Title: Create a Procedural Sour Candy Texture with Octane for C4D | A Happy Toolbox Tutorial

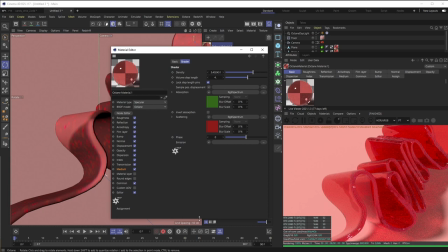8:17 To be honest, it looks a lot like what I first threw on here, but I think, again, all of these pieces and parts come together to create this gummy texture. And what you can see here is on this edge, we're getting a much kind of lighter pinkish tone coming through instead of that really dark
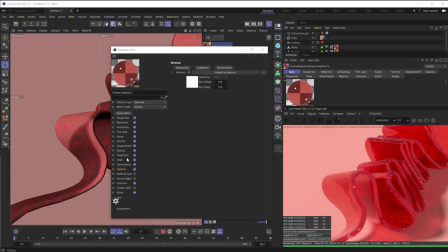8:35 color that the invert absorption creates. And what we're gonna do from here is we're going to go up to roughness, and we're going to bump this float texture up. So the second I start doing that, this material becomes way more gummy-like. Get around
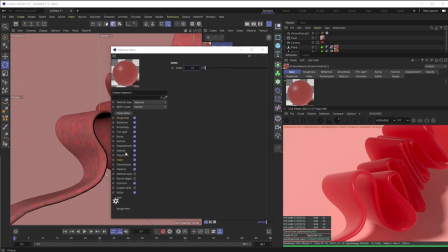8:57 there. That's looking pretty good. And then down in index, I want the specular to be a little bit more prominent. And this is pretty nerdy, but you can look up kind of IOR values of different materials.
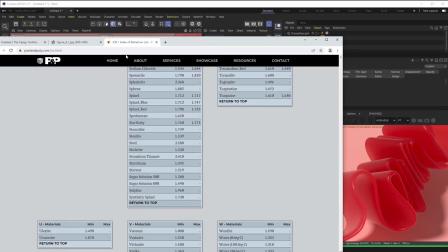9:10 So like if I look up this IOR index of refraction list, you can see here there's kind of this sugar solution zone. And right now we are about 1.3, which is good, but I kind of want to pump it up.
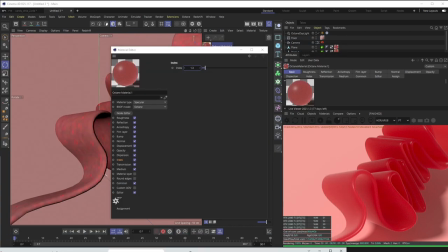9:25 So I want to stay in between these two values, 1.49. Again, pretty nerdy, but I always think it's cool to know what the real world correlation is. So I'm going to bump this up to like 1.4. It's got a little more highlights on the edges.
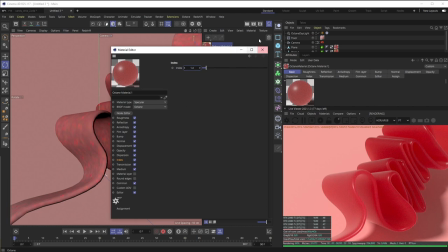9:40 I'm going to keep that there. And then I'm going to leave it as it is for now.
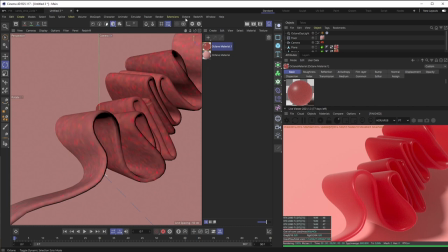9:49 From here, I think what I want is I want another light to kind of maybe spill over to this side so we get a little more happening over here. You can kind of see it's getting lost now that this is way more of a gummy looking material. So let's go to Objects,
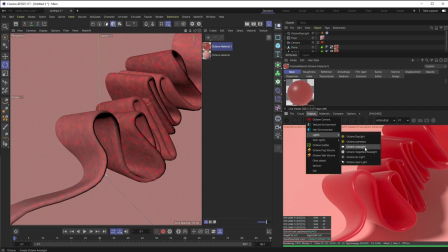10:06 Lights, and create an Octane Area Light.
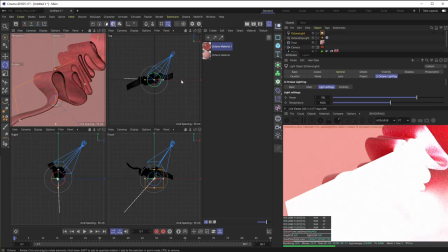10:10 And then what I always like to do is I like to kind of go into my top view, the one that's not referencing or rendering the camera view, go up to Cameras, and you can say Use Camera Selected Object as Camera.
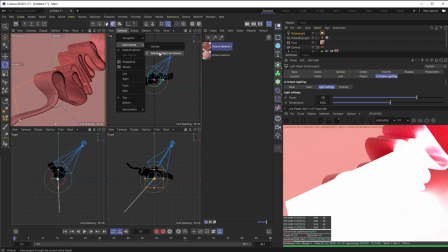10:24 So basically, I have that light I just created as an object. I'm going to select it. And now I'm basically controlling that light.
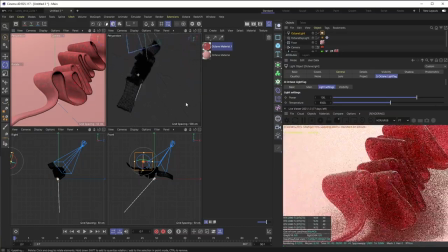10:30 So you can see basically wherever I'm moving this camera, that is the light source.
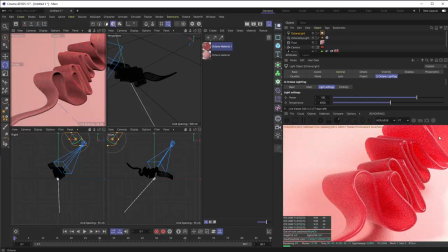10:36 And so I want to get, again, way more of this nice color kind of scattering through here.
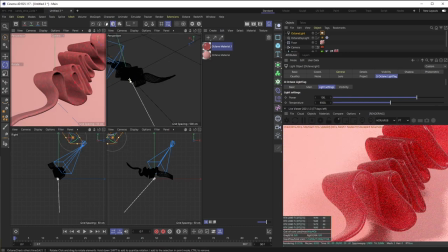10:44 I want these edge highlights. So I'm going to go about here. Maybe make the light a little bit longer. Looking pretty cool.
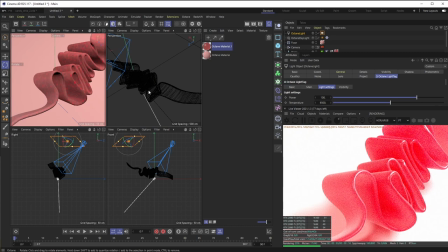10:59 It's obviously way too bright, but that helps get those edge lights and kind of fills out the color in there. For the power, I'm going to pull that way down here.
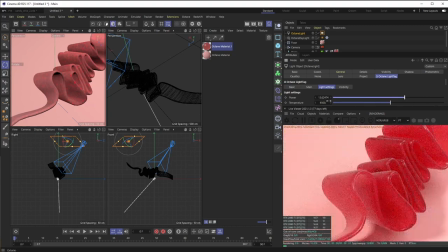Honestly, I just want a little bit of light picked up here.
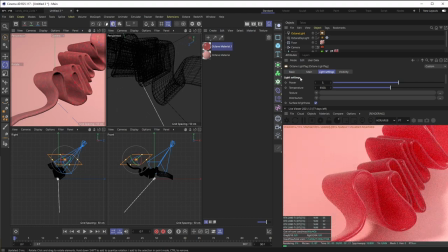11:25 It's feeling pretty good. I kind of zoomed it in a little bit more, so now I'm getting these little edges going on.
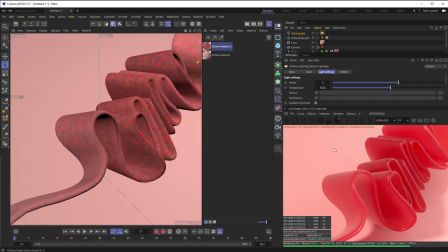11:32 Go back. I think I want this background color to be a little more pinkish.
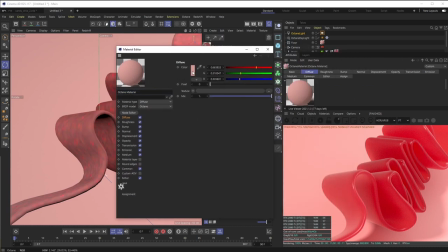11:39 It's kind of blending together. So I'm going to change that to more. It's feeling a little better. It's kind of popping this red out now. Okay, so we have our base gummy material. Again, pretty straightforward. We're just using subsurface scattering. We're using roughness to kind of create this jelly look.
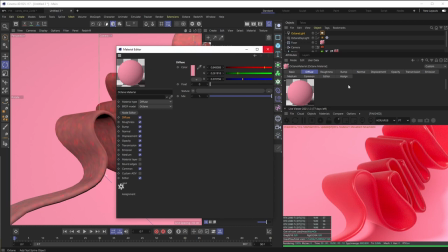11:56 And now the most important part, we want to get those candy crystalline textures going on.
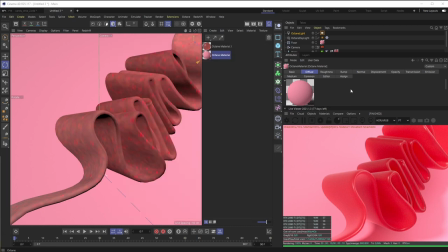12:02 And the way we're going to do this, it's similar to how we did our crystals in our snow texture. But what we want to do is we want to go to Objects in Octane and choose an Octane Scatter Object. Take our Octane Scatter Object. I'm just going to keep it kind of related to what I'm doing, I'm going to stack it.
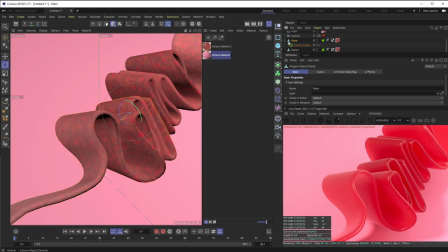12:20 So I'm going to stack it in this first plane, squiggly object.